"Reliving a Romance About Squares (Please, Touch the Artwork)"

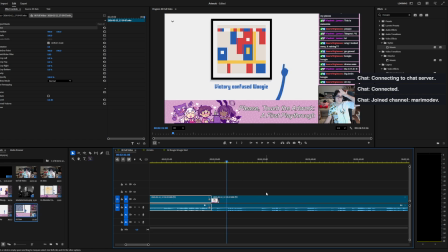I was exasperated here. Look at me. I'm tired.
Victory confused Woogie.
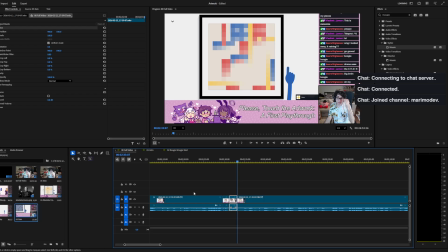Victory confused Woogie.
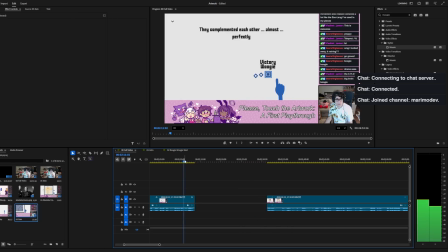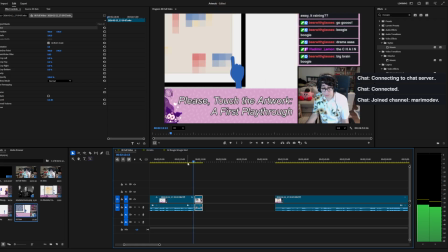Victory, Woogie! Victory confused Woogie.
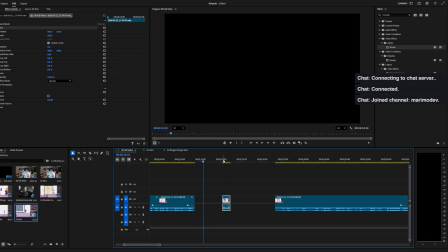Wow, the clip there is actually kind of garbage.
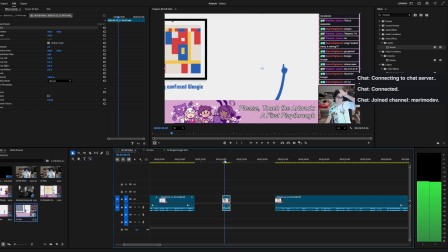Because I said it so late that by the time I start saying it, we're like here on this frame, right? So what we're going to do to resolve that is we're going to zoom in a little bit to the game.
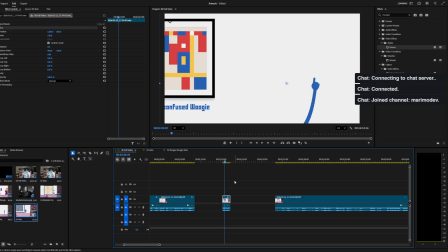And I'm going to unlink these. And I'm going to keep the audio. Audio is fine.
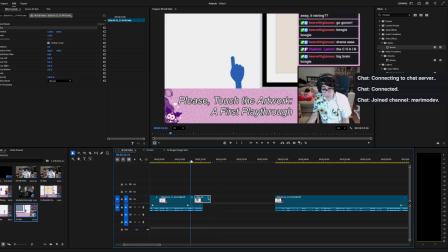But I'm going to show the game more here. Like this.
Victory, Woogie!
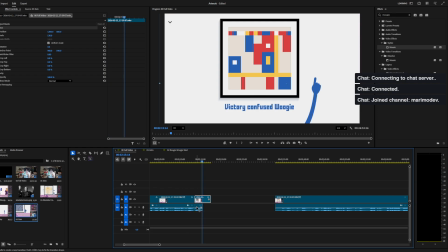Victory confused Woogie.
Right there, so that you can actually read what I'm saying, right? And that's how you do it, folks.
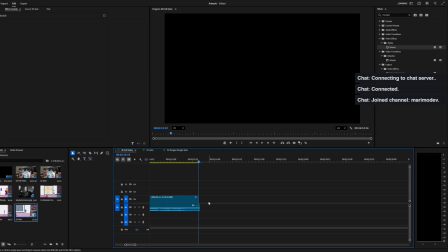And now, one frame too far.
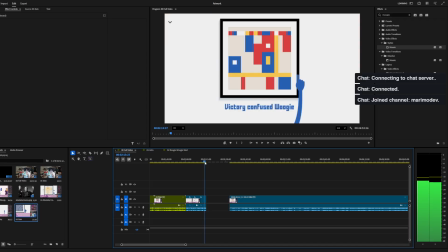Now, this is much better, because we don't need to see my exasperated face, we just will go into what the game says, right?
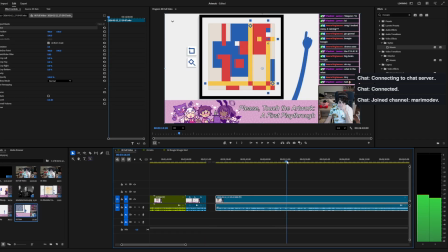And then we're gonna take a look at the next story clip to put together.
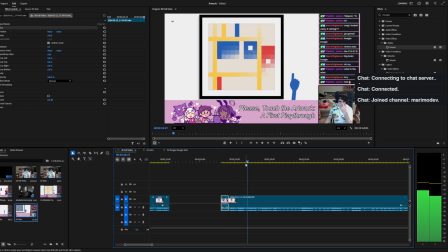But Woogie liked it. Oh, Woogie. Victory, Woogie. What does that mean?
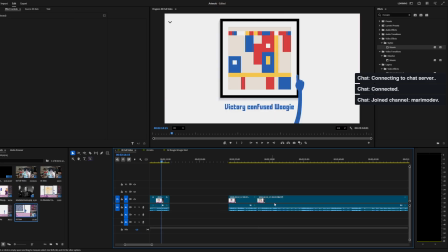What does that mean? That's crazy.
Oh my god, there's so many swears.
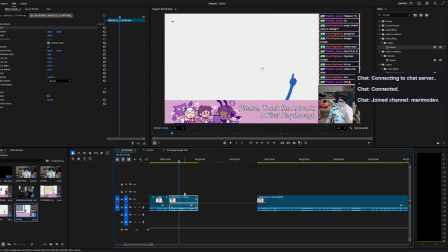But Woogie liked it.
Oh, Okay, I could cut here. oh, Woogie.
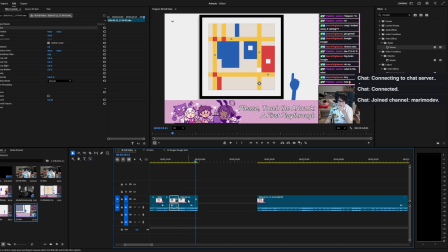Victory, Woogie.
Okay, all Woogie. I like that.
Oh, Woogie.
And right here. So we're going to start with this.
Oh, Woogie.
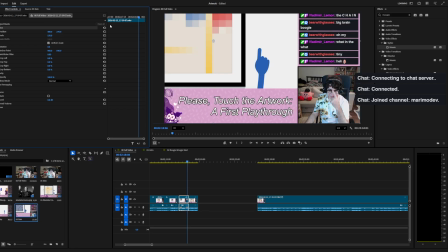And this is going to be my 480, 270. And then we go here, right?
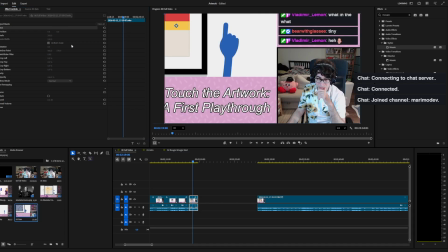And then we're going to zoom in even more. Check this out.
Woogie liked it. Oh, Woogie. Victory, Woogie.
Yeah, so we do a little like, right?